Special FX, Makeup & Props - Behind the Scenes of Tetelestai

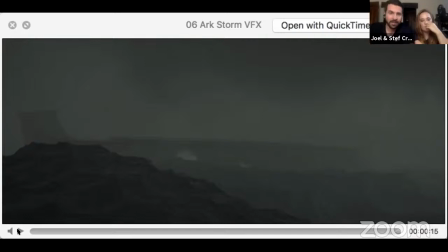2482s
And then it all came together. And I was actually shocked when it did come together because we knew how hard it was. It was really a God thing because we knew this scene would have cost us $70,000.
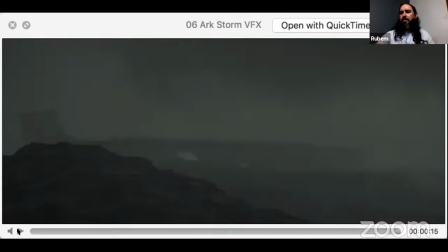2496s
And Johnny learned the program, was able to do the water. We were able to composite it in a way that looked really natural.
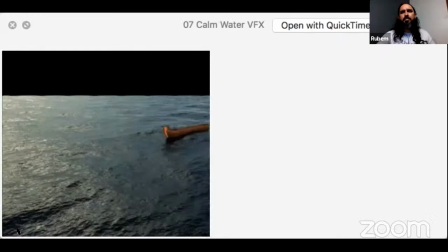2503s
And we didn't spend a penny on it. Rubem, I think you've got a lot of noise coming from your microphone.
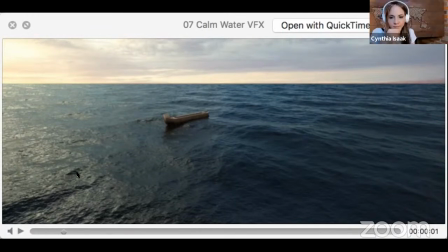2512s
Yeah. Can you turn your microphone off? Oi. Rubem, tá tendo muito ambiente que tá acontecendo. Tem alguém cantando lá no fundo?
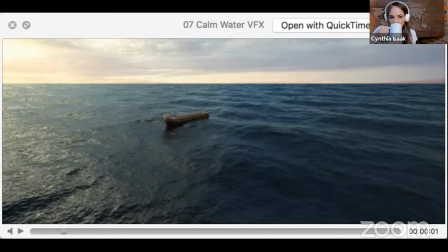2527s
Awesome. Oh, look at that beautiful scene. All right, now we're getting back into Steph's makeup territory again.
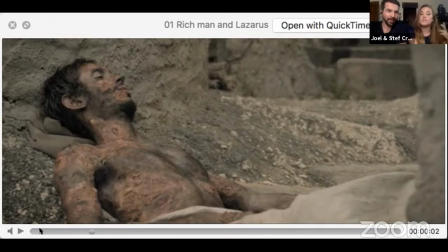2536s
We're gonna get into the rich man of Lazarus because these shots were actually really challenging.
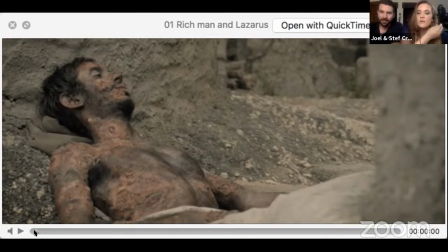2541s
Tu tá com muito som no fundo, Rubem. We've got 10 minutes. Fly us through it and tell us all about the secrets of the special effects makeup.
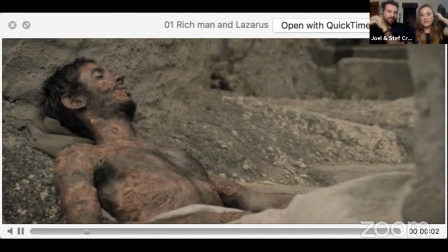2552s
So the special effects makeup was quite a challenge because I didn't have the material I had that I did in the New Testament.
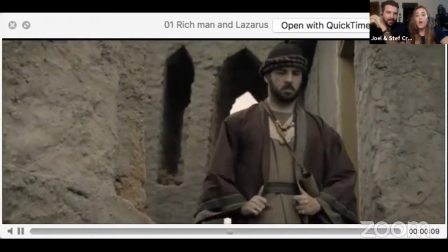2560s
Makeup scenes, but this was filmed at a castle we had around here, which is really cool.
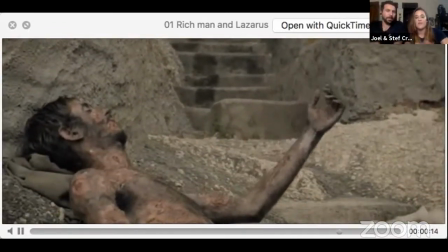2566s
And it was quite challenging too, because we didn't have running water, we didn't have electricity, we didn't have anything.
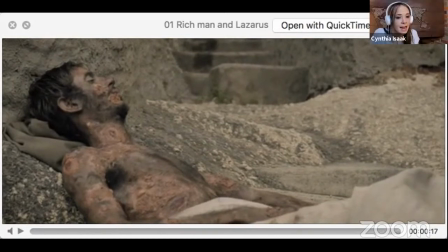2570s
So this is Lazarus and the rich man. This is Lazarus and the rich man. And so we had to, and he, obviously in the Bible says he's full of wounds and boils or something like that. It was disgusting. So we had to make something look pretty nasty on him. So You did an amazing job.
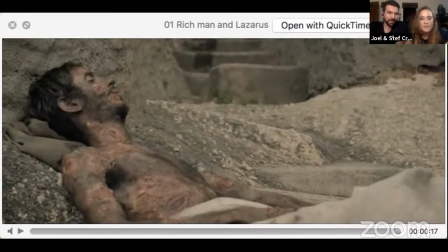2588s
Not going to explain all the process of makeup because it's complicated, but. But then the rich man did makeup too for the next part. So this is like probably around, again, about 3 hours of makeup. And then the rich man too needed a burnt look.
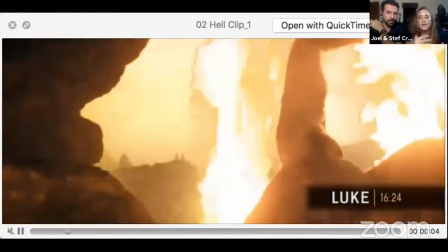2604s
We just wanted him to look burnt, like in hell. And so you can't see him very well in here,
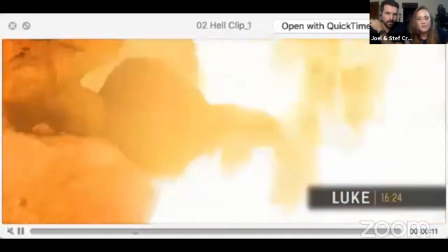2612s
but he looks like a crispy critter with burnt things on him.
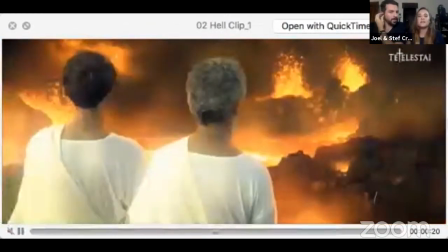2621s
So I'm gonna let the guys get into this too, because this is all their pyrotechnic and stuff right here.
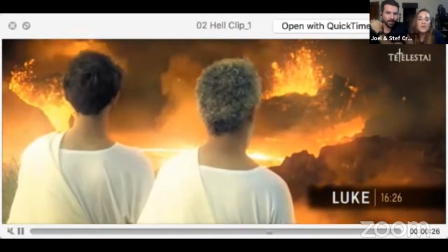2628s
You'll see more makeup stuff, but I can't really explain all the makeup on this with just 10 minutes left here.
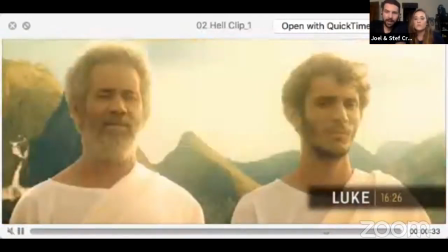2634s
So these were the first scenes that Rubem actually participated with, because Rubem is a pyrotechnic.
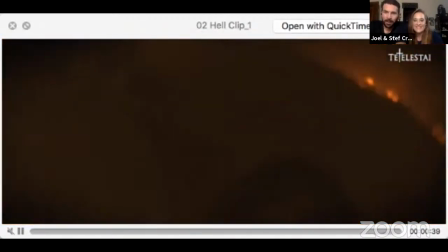2640s
So I will let Rubem explain about the hell shot and how he got involved with light and action.
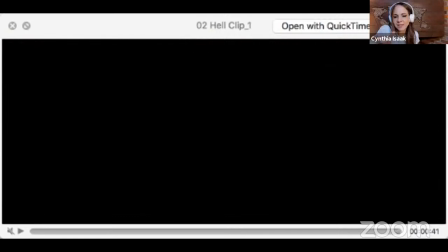2648s
Quickly, though. Rubem, nos fala em frases bem curtinhas, só que tem que ligar seu microfone de novo.
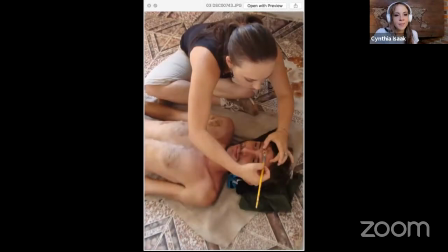2654s
Nos fala em frases curtas. Yeah. Como é que foi a filmagem do inferno?
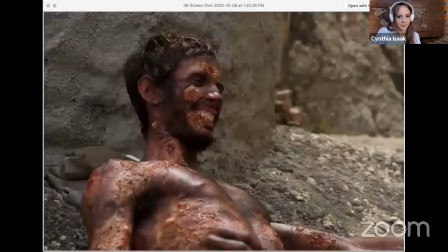2660s
Eu vou traduzir. Here you can see the makeup. Can't hear you. Oh my goodness. Tá me ouvindo agora? Tá, só que tem muito... O som tá bem alto. Ah, pronto, agora tá bom. Então...
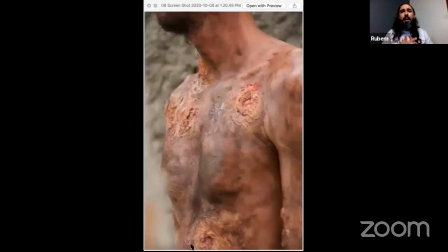2675s
Legal. Foi bem difícil porque a área que nós filmamos, ela era uma área preservada, né?
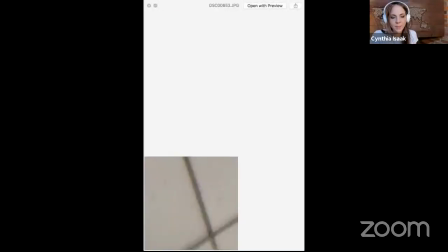2683s
Hell was were difficult scenes to film because we were actually filming in a nature reserve.
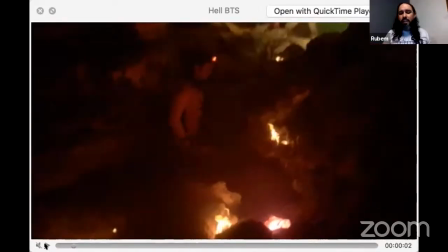2689s
Protected area. Isso, era um sítio arqueológico lá. It was like an archaeological dig.
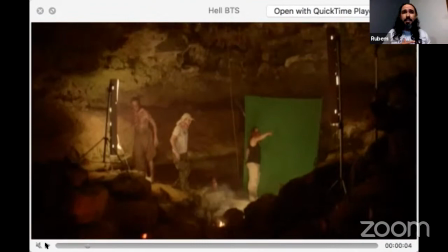2695s
Sim, então o fogo que devíamos usar lá seria um fogo que não agredisse a superfície. So we had to actually use fires that would not leave any sort of traces later and wouldn't harm the environment. Sim, então alguns fogos que usamos são os fogos chamados fogos indoors, indoor fireworks.
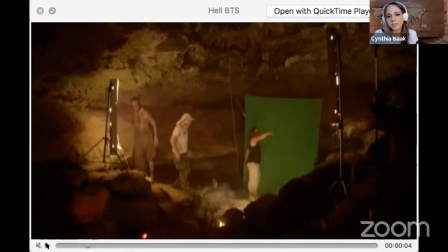2716s
Indoor fireworks were then used in the making of these scenes. Sim, e outros tivemos que fazer uma espécie de iluminação cênica, como se fosse brasas entre as rochas.